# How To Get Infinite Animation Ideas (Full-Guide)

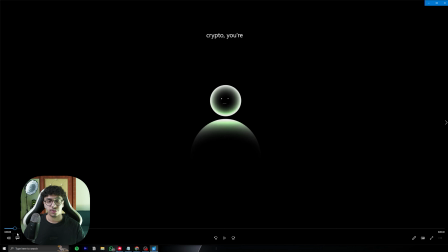973s
I'm gonna make another video on how to come up with like actual, let's say, practically just animating based on the design, okay? But that's something that's very intuitive, like I can't even explain it. In this situation, it's more like how can we design our scene, how can we visually display our scene, right?
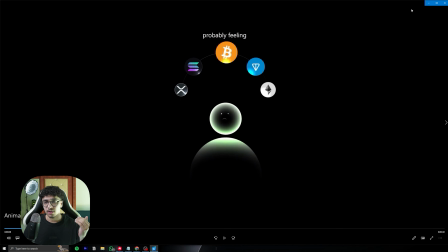992s
So look at it, guys. This is a video, this is not something that this is something that pretty much just came up from these thoughts.
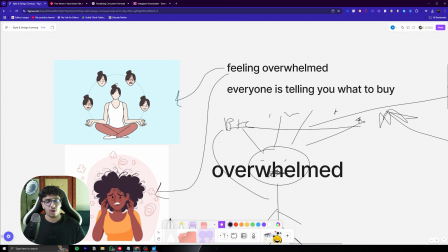1001s
Feeling overwhelmed, here we have some sort of a harmony. You can see how it's close, okay?
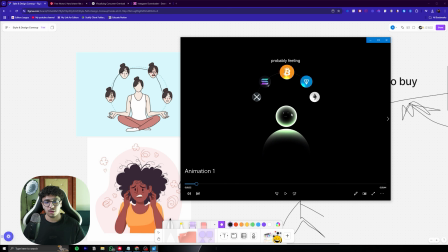1006s
There is literally different icons. There is a person and he looks sad, as I said.
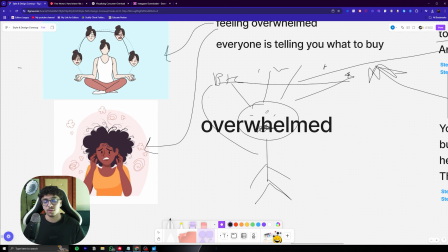1011s
Okay, he looks sad because overwhelming is a sad emotion.
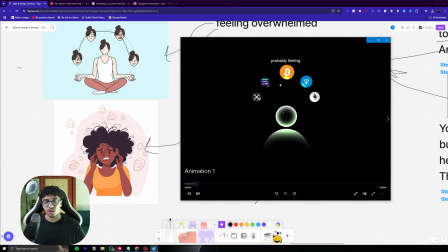1015s
And then there is multiple coins, Bitcoin, Ethereum, Solana, a ton, and I don't know what the fuck.
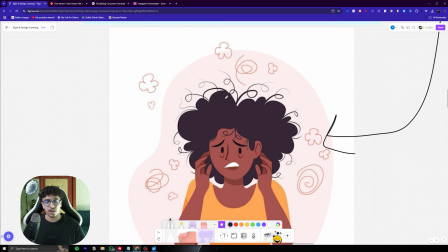1020s
This was something that was probably harder to display, so it went like with this idea, okay?
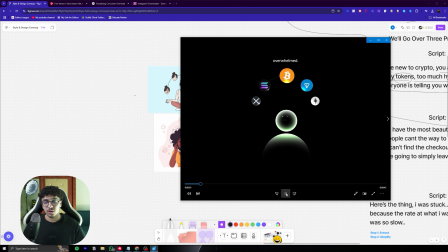1026s
And then everyone is telling you what to buy. Too many tokens, too much.
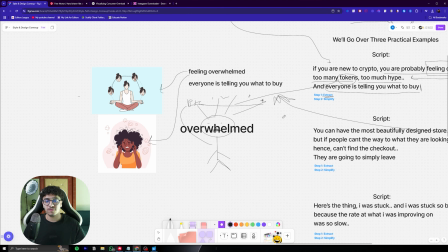1030s
Look, the too much tokens, too much hype, it wasn't even something that was necessary to make like a whole different animation of.
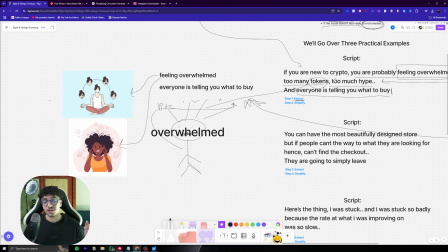1037s
It just said he's looking at the tokens. It was integrated with the first scene, okay?
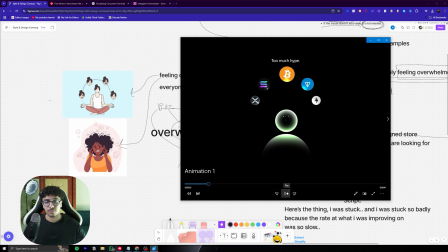1043s
And then everyone is telling you what to buy. The same character then goes from looking at this to looking at multiple different reels.
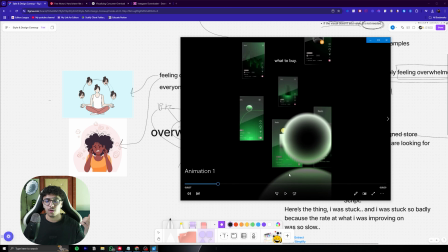1051s
And everyone is telling you. There we go, multiple different reels.
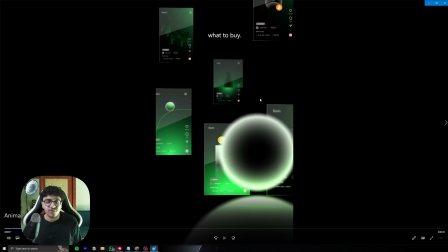1054s
The only thing that might be missing over here is the emphasis on the situation of people telling what to buy. So in this situation, I would probably put in like larger titles over here, which would say, buy this now or get this coin.
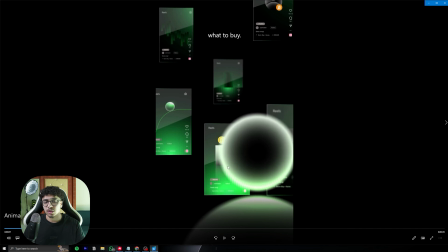1072s
And this is something that is very brand resonating, which is why it went like with reels, right?
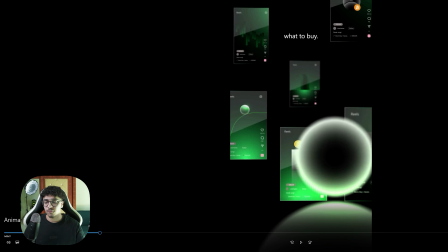1076s
It all depends on who you're editing for and who the actual creator is.
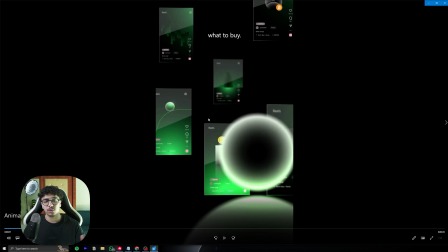1080s
You want to speak the language of their audience, which is why in this situation, it's showing other crypto reels that have similar animations. It's actually all his animations. But yeah, this is pretty much like the idea itself, as you guys saw.
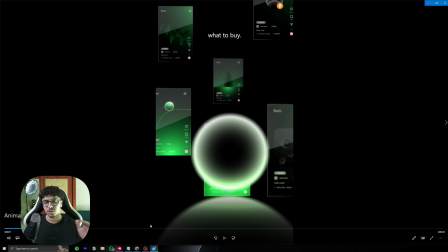1094s
Very, very fucking simple. Not hard at all, okay? Now at this point of time, you might still be confused and you might still be having a lot of thoughts.
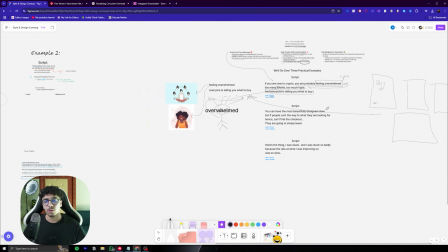1104s
And this is why we're gonna go into our second idea, okay?
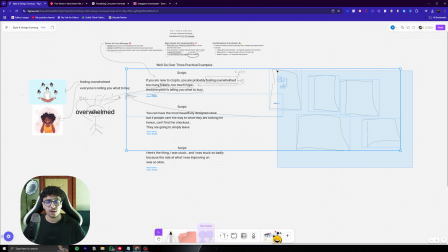1109s
Which is gonna be in a kind of a different niche. Now let's kind of delete, or actually I'm just gonna take this and pull it downwards.
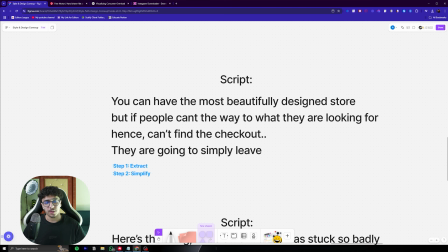1117s
There we go. Now we have our second script, which the creator says the following,
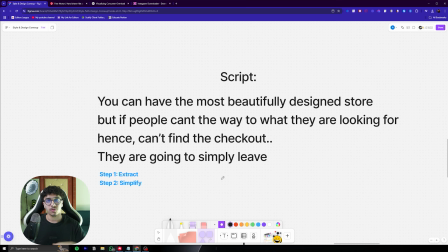1123s
and this is something that Iman's editor is responsible for, right? It was his animation, but I'm just like taking good animations and kind of making the concept out of it. So the script says, you can have the most beautifully designed store.
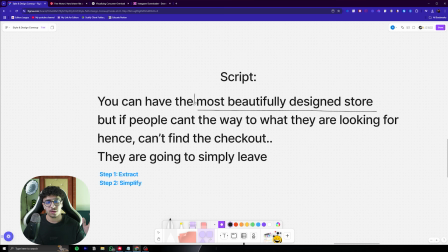1139s
So we're extracting things right now. First thing, the most beautifully designed store.
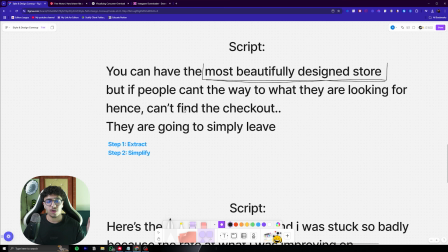1144s
But if people can't find the way to what they're looking for, hence they cannot find the checkout, they're simply going to leave.
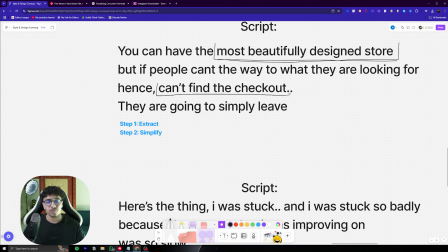1153s
So the second point is can't find the checkout, okay?
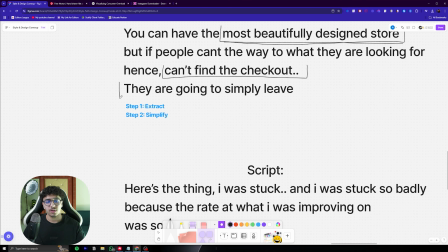1158s
And the third point is they're simply going to leave.
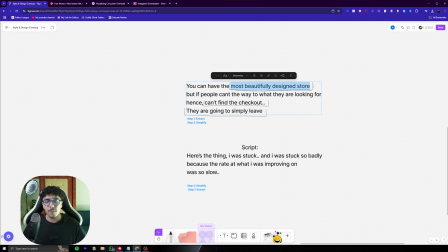1162s
So this is what we extracted, that no matter how beautifully designed the store is,
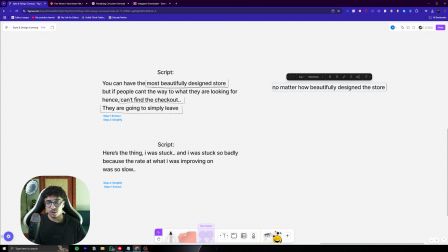1169s
no matter how beautifully designed the store is, can't find the checkout, they will leave.
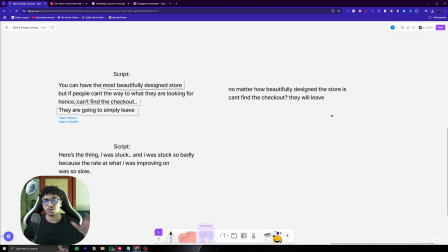1177s
This is pretty much what we want to display in our animation right now. And this is something that is less literal, okay? And here I will talk about the point of using metaphors and symbolism, okay?
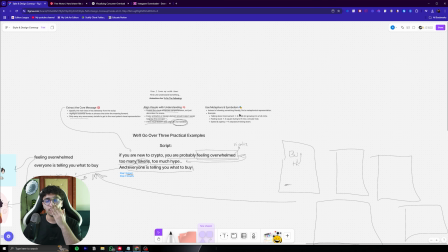1191s
And this is just something that is depending on situation versus situation. over here in one of my previous videos,
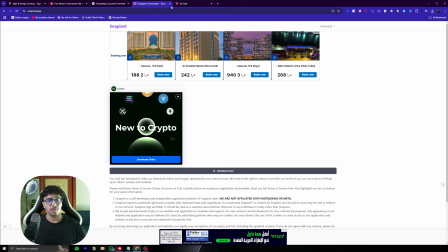1198s
I kind of explained this a bit deeper, which is another concept. But if we go on my YouTube real quick and we check out this video,
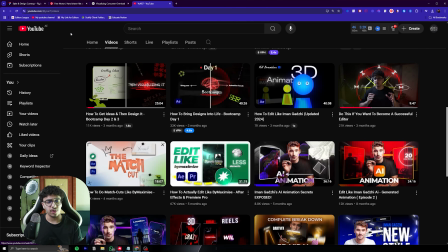1207s
which is how to get ideas and design it, it's from this video, but I will just cover it real quick.
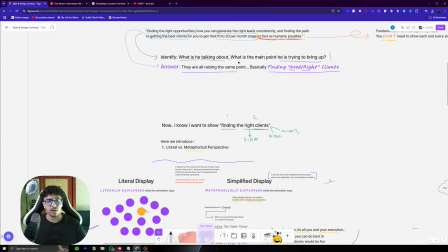1212s
So we had a script the other day, and the script literally said, how to find the right clients.
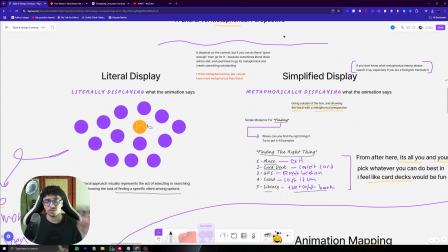1219s
Okay, just to simplify it, there was two different ways we could have done this.